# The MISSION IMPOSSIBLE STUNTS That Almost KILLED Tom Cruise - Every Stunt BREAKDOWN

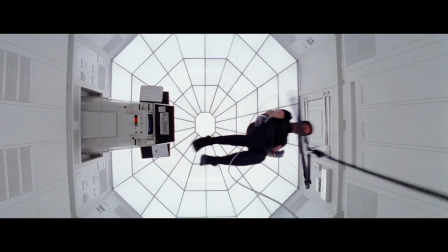(4:20)
This sequence set the tone for the rest of the series, and the reason why these impossible missions are so perfect is because of the suspense.
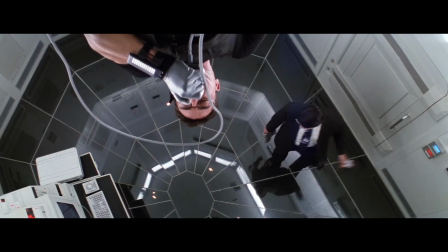(4:27)
The room has motion and sound sensors. There's a time limit to complete the mission. The entire deck is stacked against Ethan.
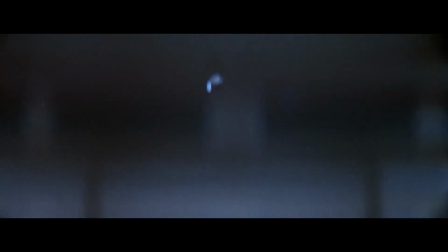(4:32)
The immersion of the intensity of this scene is so palpable.
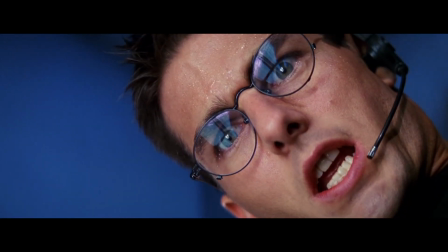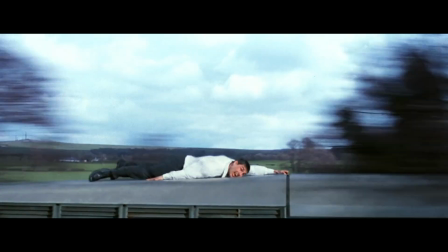(4:42)
The climax on the train is a bit less impressive compared to all the other stunts though in this series, but it's still a great action scene.
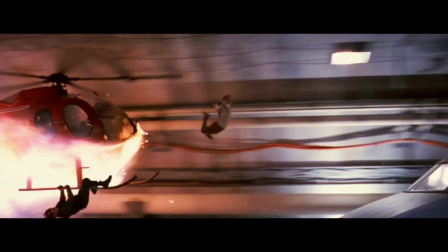(4:49)
Back in 1996, this sequence was impossible to film on a real train due to safety and budget constraints, so it was shot on a blue screen stage.
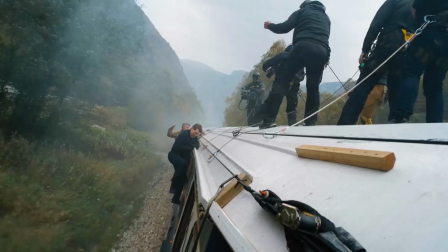(4:56)
Cruise redeemed himself 27 years later by doing an action sequence on a real moving train for Dead Reckoning Part 1. To simulate the real face distortion and the immersion,
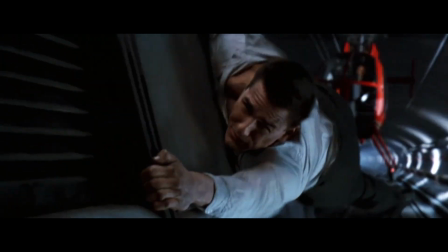(5:04)
production used seriously powerful fans that hit him with winds that went up to 140 miles per hour.
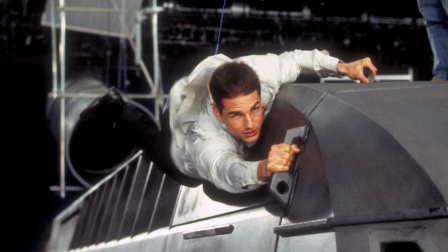(5:10)
So even when Cruise is forced to rely on CGI, he still wants to make the stunt as real as possible. But this was not the most dangerous stunt of the movie. There was another one that almost killed the actor.
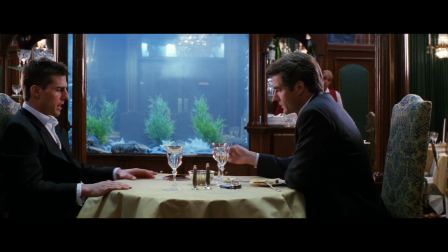(5:21)
So early in the film, there's a meeting in a restaurant filled with 3 giant fish tanks and 1 giant lobster tank.
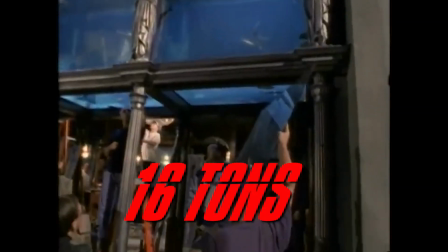(5:26)
The amount of water in all the tanks was 16 tons. That's 32,000 pounds.
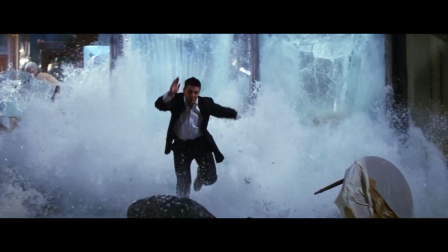(5:31) Yes, it is.
Hunt blows up the tanks and then makes a run for it. The stunt was almost deadly.
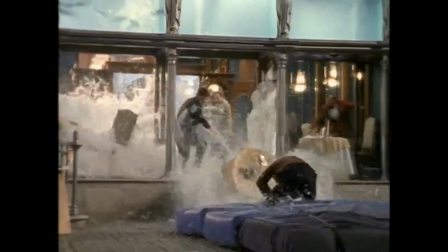(5:36)
Once the tanks blew, if Cruise didn't move on time, the sheer amount and weight of 16 tons of water would have hit him and crushed him. So this is Tom Cruise literally running for his life. Tom Cruise is a madman.
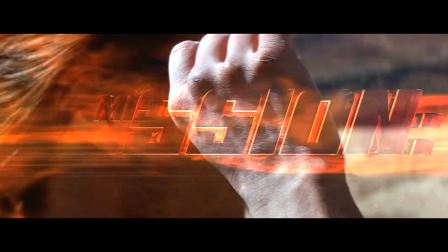(5:50) He's a madman! A madman!
Mission Impossible 2 came out in 2000, and it was a complete tonal shift from the first film.
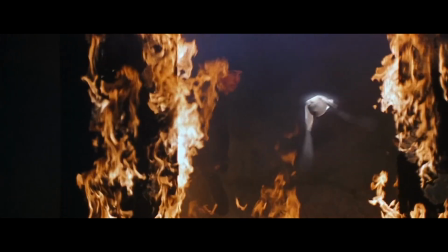(5:59)
The movie was directed by John Woo, and his signature style is all over this movie.
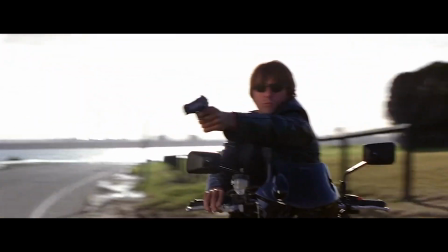(6:04)
Unfortunately, the stylized action didn't really work for Mission Impossible's tone.
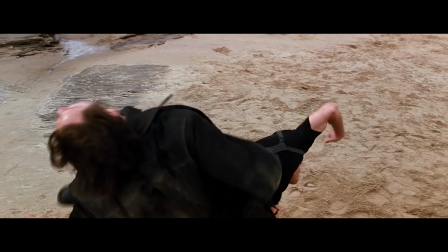(6:12)
The spy thriller direction of the first movie was spin kicked straight out the window. The sequel transitioned this series into the action genre.
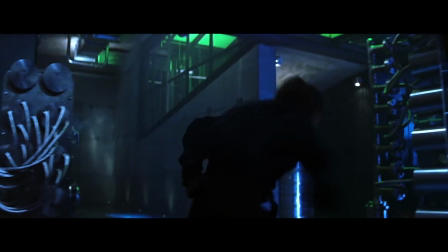(6:20)
There's also the evolution in the stakes that Ethan Hunt faces. In the sequel, he had to stop a rogue IMF agent from unleashing a global outbreak with a bioweapon,
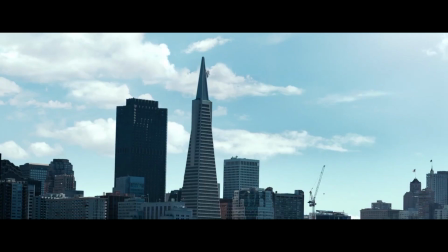(6:28)
and subsequent sequels kept the theme of Ethan stopping world-ending catastrophes.
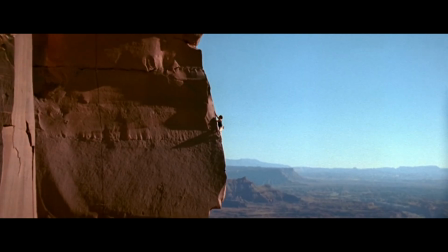(6:32)
Now, the second movie has a lot of stunts, but let's talk about the 3 big ones. The movie opens with Tom Cruise rock climbing the Dead Horse Point State Park. And how do they do that? For real, of course. I've never had a problem with heights. As a kid, anytime I get to the edge, I want to jump off. I don't know what it is. It's subconscious. I don't want to kill myself. I want to fly. Tom Cruise did the stunt himself. There was only a thin safety cable that kept him from plummeting to his death. Safety cable? What a cheater. Okay, but when we say for real, let's remember this is still a movie.
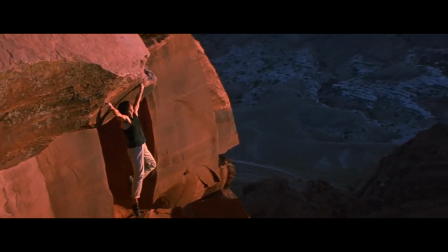(6:59)
The point of these risky stunts isn't to put the actors in life-threatening situations, it's about delivering immersive experiences.
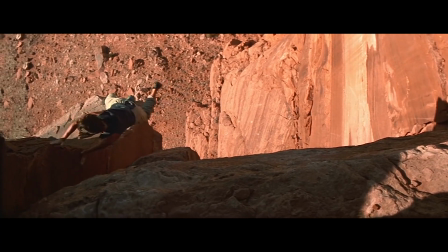(7:05)
And it's still just one cable with no safety net. Cruise jumped from one rock to another, and those are really hard rocks.
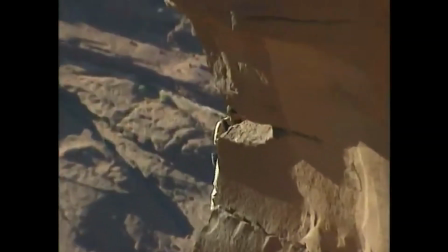(7:12)
In fact, Cruise tore his shoulder while filming this scene.
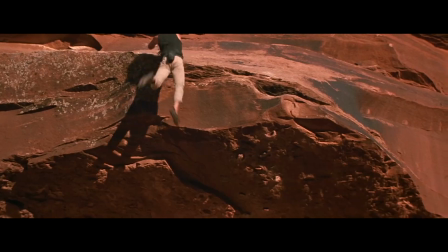(7:15)
Now, while the stunt is very impressive and shows the extreme risk that Tom Cruise is willing to take to make everything feel real, the scene itself didn't feel quite right.
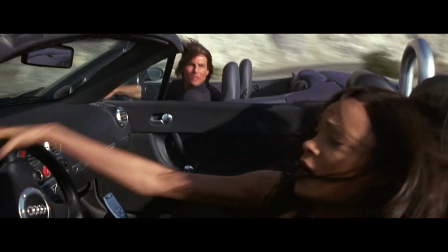(7:22) What are you talking about?
Many stunts in the sequel are all about the spectacle.
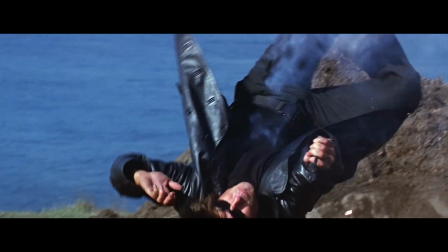(7:27)
Woo brought his unique style and wanted to make Ethan Hunt look like the biggest badass that ever lived.
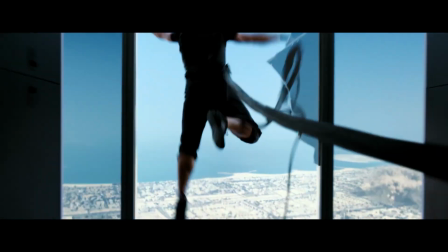(7:32)
So that's why he climbs a mountain just to show what a cool dude he is. But the thing that makes Mission Impossible so intense is the urgency of the action.
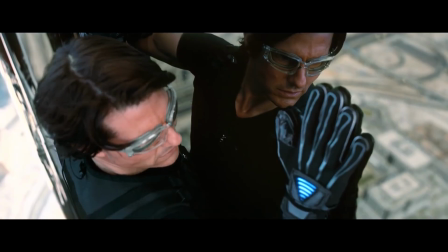(7:40)
When Ethan Hunt needs to accomplish impossible missions, they always get harder because fate always tests him.
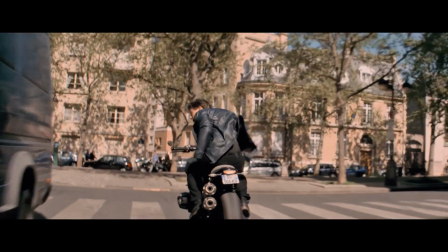(7:45)
Something always goes wrong. There's always a ticking clock. Ethan isn't superhuman, so he struggles every single step of the way.
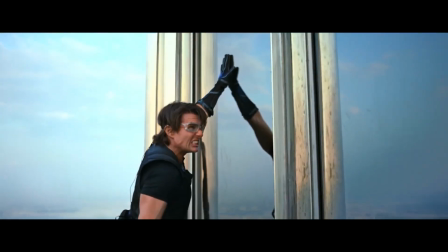(7:51)
Whenever Ethan fails, he must adapt and through sheer force of will alone, achieve the impossible.
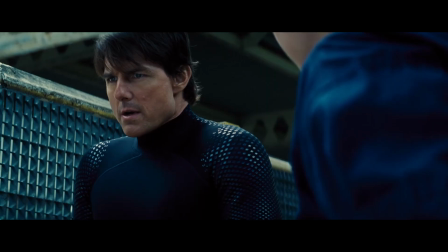(7:57)
All of this adds to the stress levels of each mission. Also, we never get the sense that Ethan wants to do any of these dangerous things.
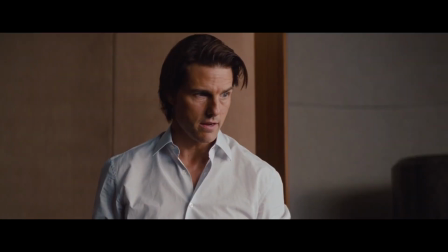(8:03) I'm telling you, we can get to it from outside. We? I'm on the computer.
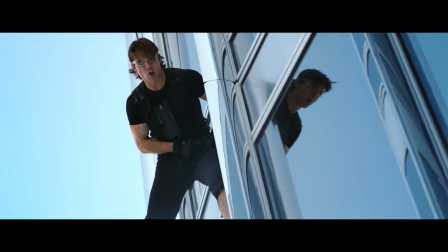(8:09)
He's always reluctant at first, and even when doing the missions, he's never having fun. And that's what makes Ethan relatable to us.
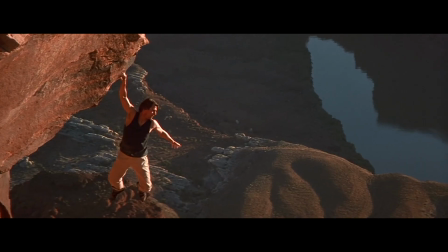(8:15)
But in this scene, there's zero tension.
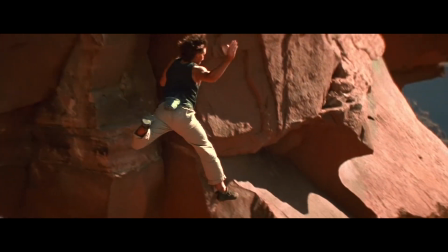(8:17)
This entire stunt would have hit so much harder if it was part of the mission later in the movie, like Ethan having to climb a mountain because there's something he needs at the top to complete his mission.
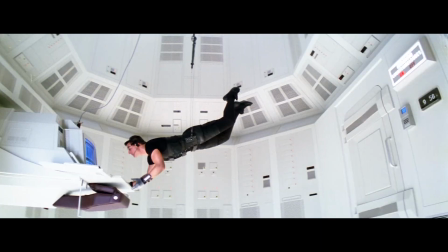(8:25)
Like the CIA infiltration in the first film, the sequel has another impossible mission.